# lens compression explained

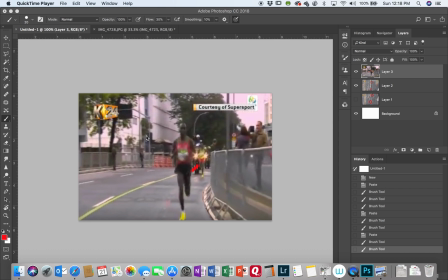[0:00]
Hey everyone, I wanted to show you, we talked a little bit about lens compression in class and using a long lens versus a wide angle lens. And I wanted to show you two examples of what that does.
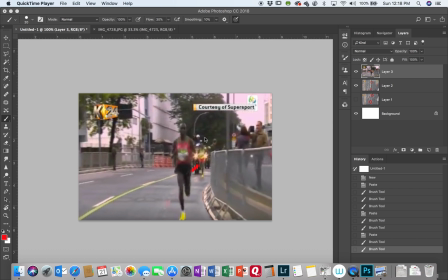[0:15]
So this is kind of a poor quality picture, but I took it off of YouTube. This is the Olympics in Rio, and this is kind of at the end of the Olympics, and one of the guys just broke away from the other. And so here's a screenshot from the camera guy that's on the road in front of them.
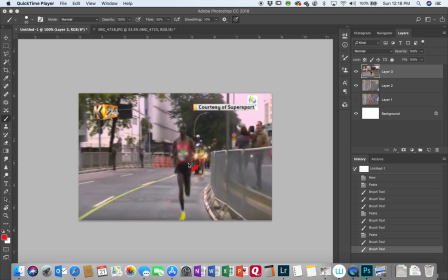[0:34]
He's using a really long lens to keep a safe distance from the runners. So in this picture, you can see this is the leader, and this is the guy that's in second place. And he looks like there's not a lot of distance between the two runners.
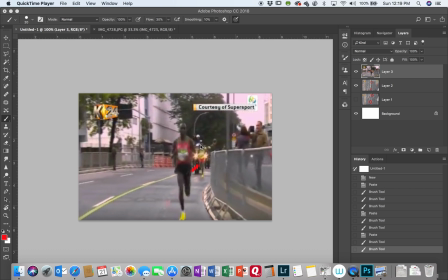[0:49]
So you're thinking to yourself, you know, he could catch up and beat them, that it's a close, tight race. But if you go, and then they broke to the overhead shot,
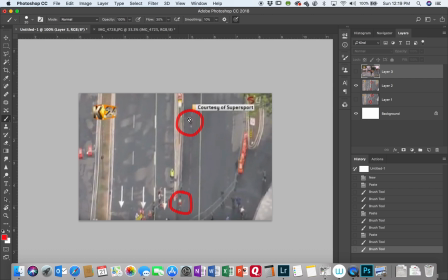[1:00]
so you can see that they're actually very far apart. This guy has broken away and he's running away with the lead. And when you see it from the air using a wide angle lens, you can see there's actually quite a distance between the two runners, and it's not as close as you think by looking at it head on.
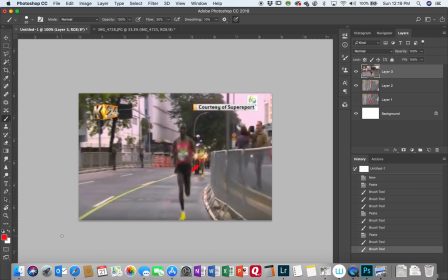[1:18]
So from the head on view, these were one frame to the next, so they're almost at exactly the same time, but you can see what a difference a long lens makes. It really compresses all the subject and makes them look much closer together.
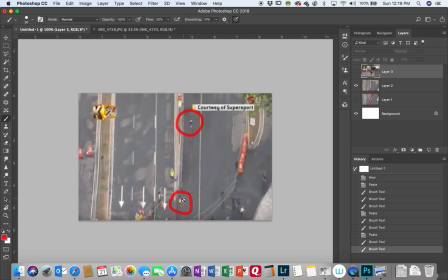[1:35]
When you go to a wide angle lens, you can see that it's not quite as close as they look.
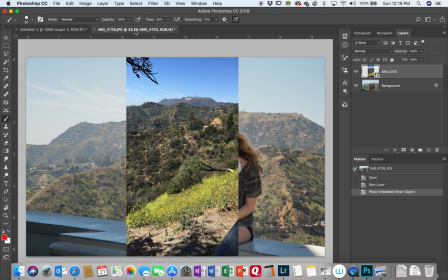[1:40]
Now here's a practical example. This is an example that I took in LA. We went to go see the Hollywood sign, and I asked Cameron to give me a picture of the Hollywood sign taken with her iPhone.
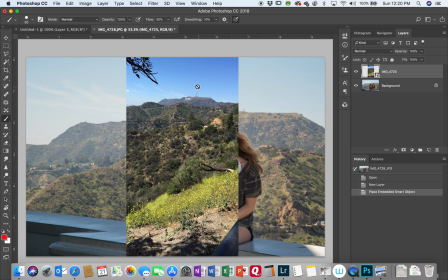[1:54]
So you can see here, excuse me, the Hollywood sign looks very, very, very far away. It's just a tiny little, you can see it, but it's just a tiny little dot in the picture. Well, I wanted to get a picture of the Hollywood sign behind the girls,
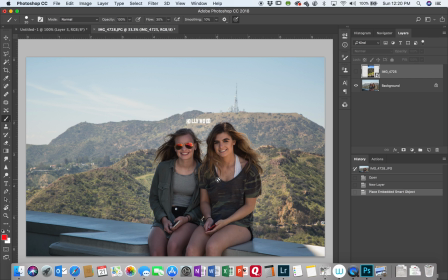[2:11]
and so I used a long lens and I backed up and I zoomed in and I took that same picture, and it compresses everything behind them and it makes the Hollywood sign appear much closer than it actually is.
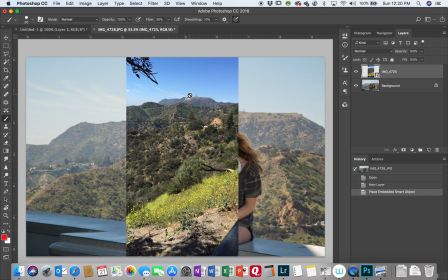[2:27]
So if you go back to the iPhone picture, look how far away it looks, because wide angles exaggerate distance and telephotos compress.
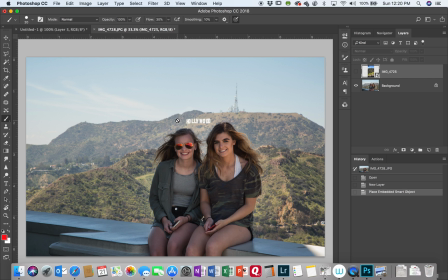[2:36]
So this was taken, I think it was with my 24-105, so it's actually not that zoomed in because I wasn't carrying around a 70-200 because it's too heavy to carry around when you're a tourist.
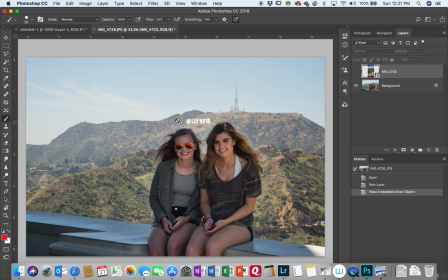[2:51]
So I kind of had my multi-purpose 24-105 zoomed in at 105, and you can see that it just pulls the background in. I've also done this when taking a picture of a cactus in Phoenix. It'll pull the mountains and make the mountains look much, much closer.
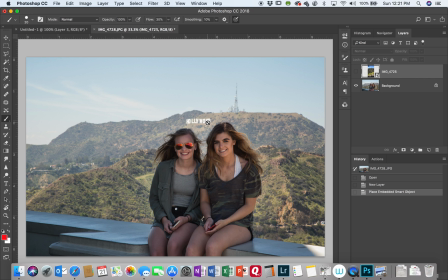[3:07]
There's a huge difference between what your iPhone picture takes and what a long lens will take. So hopefully that helps you understand lens compression and why the picture in your big kid camera looks a lot better in terms of the background than your iPhone. Thanks.